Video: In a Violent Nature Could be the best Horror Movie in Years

Hello, ladies and gentlemen, Rosie here, and, I just watched this yesterday, and as much as this trailer, like, is simple in concept, and even kind of simple in execution, like, just, nothing here is extravagant in terms of the technique that is going on here, but I don't know, there's something about this that is very captivating. I don't know what it is that makes it so captivating, but just from this, apart from, like, Godzilla and Kong, I guess, because I've been waiting for that one for a while, but this looks to be one of, like, a very sleeper hit in terms of horror, and I haven't even heard of this until it just randomly popped up on my feed. Like, it wasn't in any of the listings I saw for movies coming out this year. It just randomly popped up. This movie is called In a Violent Nature, okay? And I just thought we would kind of go through the trailer a little bit, just kind of explain some of my initial thoughts. But this, the more and more I watch this, the more that it is quickly becoming one of my most anticipated movies of the year. And again, there's not much here, but again, you don't need much. You need enough. And that's something that trailers have completely lost. Like, this is a very well done trailer. You don't need much, you need enough. And I think that this really gets that concept. But, and you'll kind of see what it is here as we kind of go forward. Shudder is making this,
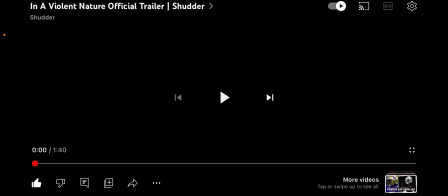[1:41]
which, if y'all, the last big time release that I saw from Shudder that actually was in the theaters was Skunk-a-Marink. And you recall, I was not a big fan of Skunk-a-Marink, okay? And to be blunt, this movie looks, from the trailer, to be the complete opposite of Skunk-a-Marink,
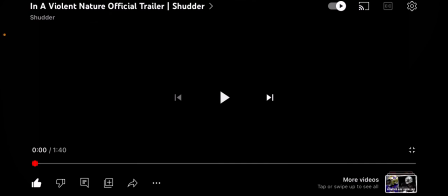[2:01]
in terms of how that was, like, just it. Film Twitter licked Skunk-a-Marink's ass and pretty much carried the movie's quote-unquote analysis, even though there really wasn't much going on. It was a bunch of fuckers just kind of making their own headcanons, making, like,
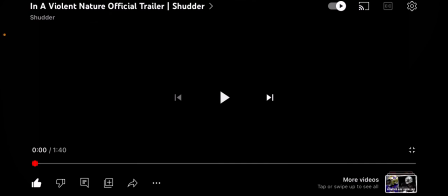[2:17]
this looks to be a little bit more straightforward in a much better way. Let's check this out here. You'll kind of see what I mean.
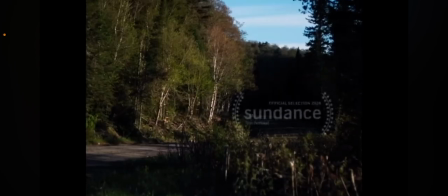[2:26]
Ooh. It's a film festival.
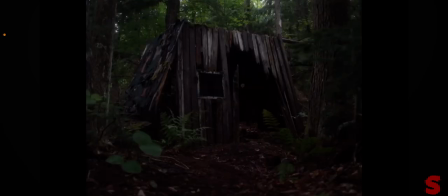[2:33]
I'm not gonna talk much. I'm just gonna let you see what's going on here.
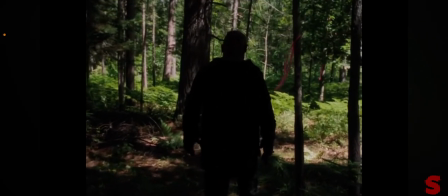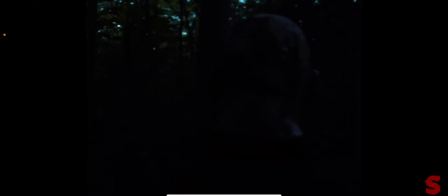[2:44]
There we go. That's kind of just, oh, here we go. Big scary guy in the woods. Here come the bitches. Let's go get them, bro. Here come the bitches. Let's go get them.
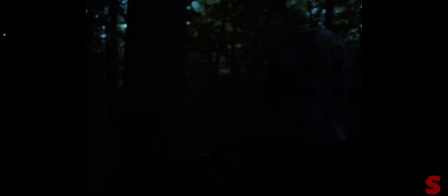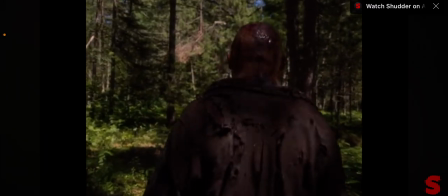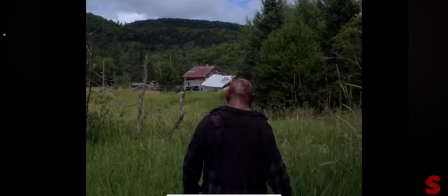[3:13]
I kind of like the interesting kind of concept here where we're just kind of following the killer, like, from his, from, like we're like, the perspective of, like, kind of almost his sidekick, almost, as he kind of seems to be going around, trudging through the woods, kind of doing his own thing,
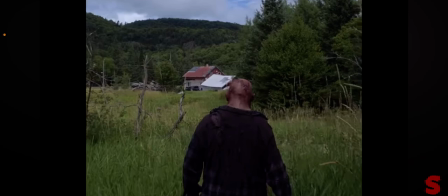[3:28]
and I don't know, this might just be rereading too deep into it, lol, me doing the work again, but, like, the distance between, like, we are closer with the killer in the trailer, in terms of the bitches, where they come in on their big car that's in the distance, we're not with the bitches,
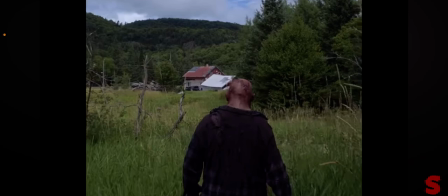[3:44]
we're with the killer. This is kind of, and like, we still don't see his face. There's still, like, the fact that his back is turned to us, mostly the entire trailer, as you'll come to see, is just, like, I mean, he's not, like, the fact that his back is to us, like, we're not supposed to be rooting for him. There's distance between the killer and the audience, etc.